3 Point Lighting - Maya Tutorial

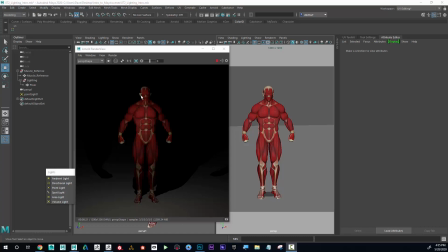1s
So up to this point, we only have one light in the scene.
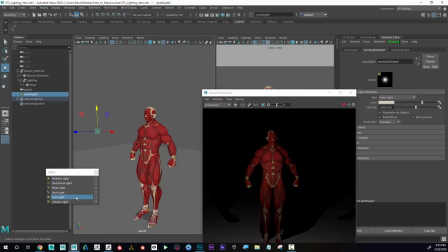5s
I'm going to go ahead and grab that light and switch it back to a spotlight.
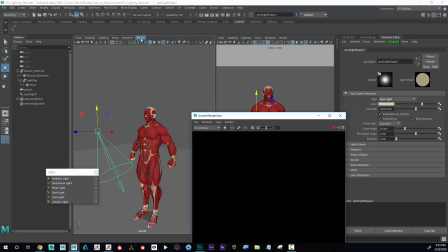14s
And then I want to shine that spotlight directly on the character. So I think the easiest way to kind of do that is look through selected.
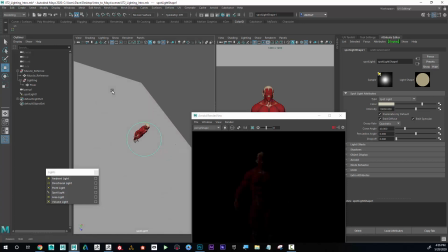20s
Now I'm looking as I am the light. And I'm going to shine it down in the character. And then I'll go back to my new perspective. There we go.
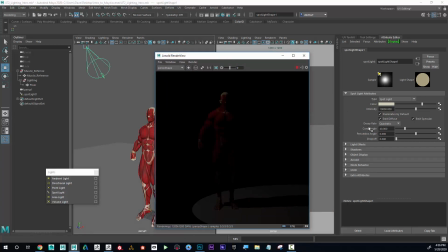32s
In here, I can start to see, increase that intensity.
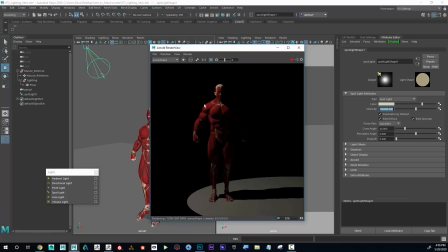38s
Okay. This would be considered 1-point lighting. Okay.
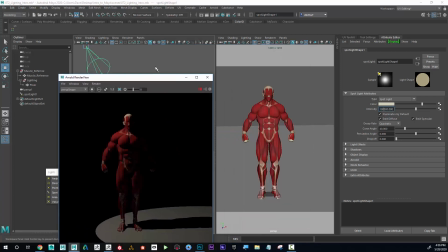43s
And if I wanted to zoom up on the character,
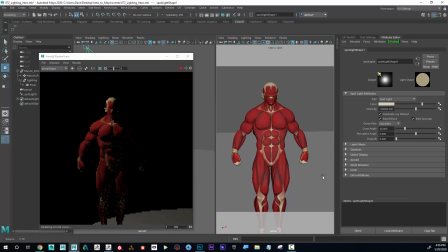okay.
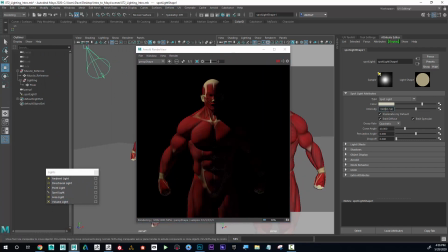51s
1-point lighting is, well, like the name says, it's one source of light. It's only one light. And it's very stylized, it's very dramatic lighting. Okay, a lot of times in horror movies,
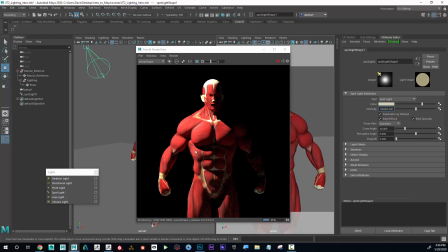69s
they'll have 1-point lighting because it's kind of very mysterious. We might not see the whole form. It might go, you know, completely black and almost change the silhouette of the character because it's not giving all the information.
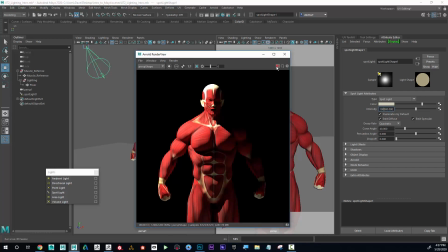85s
Okay, so I'm going to just name this. I'm going to stop this and I'm going to go ahead and name this light key light.
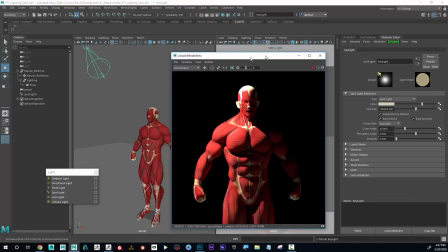96s
Okay, now once again, I've got one light in the scene. And we could say that's 1-point lighting.
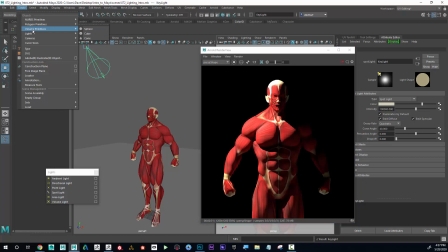103s
Now, if I introduce another light, so maybe I do a light, and I'm going to do another spotlight. And this time, since I've got that light kind of coming here, I'm going to just go panel, look through selected.
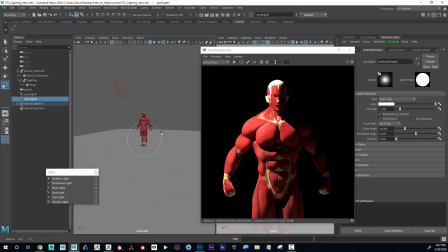120s
And this time, I want to fill in the rest of the character. Now, if I go back here, I can see that this is my spotlight, or that's my key light, that's my main light. This one's going to be my fill light.
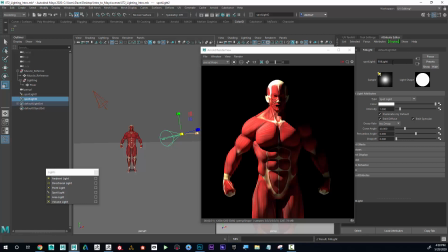141s
Okay, and I can see that I'm not naming it in the right spot because it didn't change the name. So I'm going to make sure that I change this. I'm going to name this key light and this one fill light.
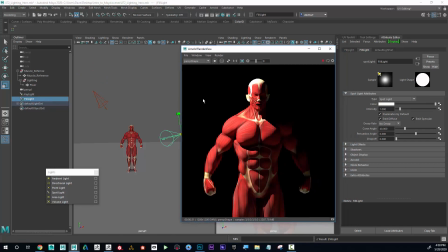155s
There we go. So on this fill light, I'm going to increase the intensity. So maybe like, I'm going to start with, remember we need this to be a huge number. So maybe like 1,000. And I'm going to put this to a quadratic decay.
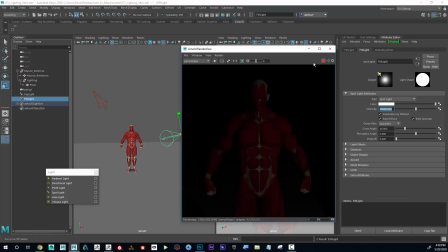174s
10,000. We'll make sure I have play pressed. Okay. And on this one, I want to make sure that that's set.
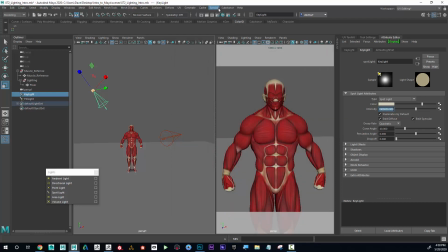188s
Something's weird here. I'm just going to stop the render and then just kind of restart it.
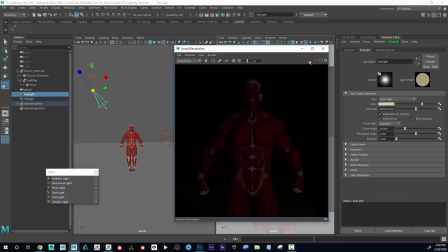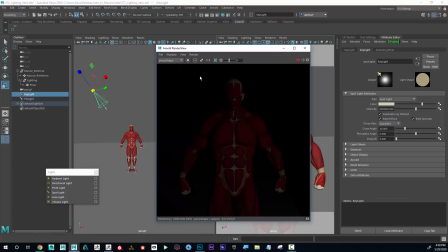197s
Okay. Because the goal of what I want is I want this. Yeah, there we go. So I want that key light to look like it's still illuminating the scene.
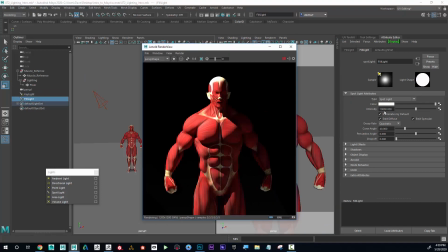208s
But I'm going to bring my fill light in. And as the name suggests, yeah, I want it to just fill in the other areas. Okay. So I still want these areas to feel like they're in shadow. However, I want to fill in the form.
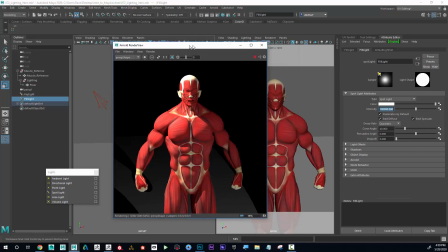223s
And you'll also notice that there's a shadow forming. So if I zoom back out,
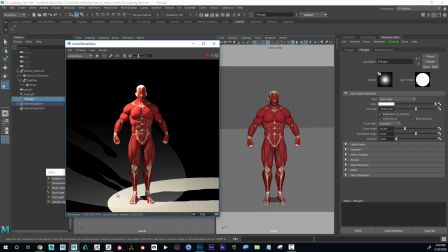231s
you can see that I've got, it looks kind of weird. I've got my key light, which, yeah, that's what I want for my light down there. But I can see that I have this other light here. Now, I don't want the shadow to be on this one. So I'm going to go on this second light, on the fill light.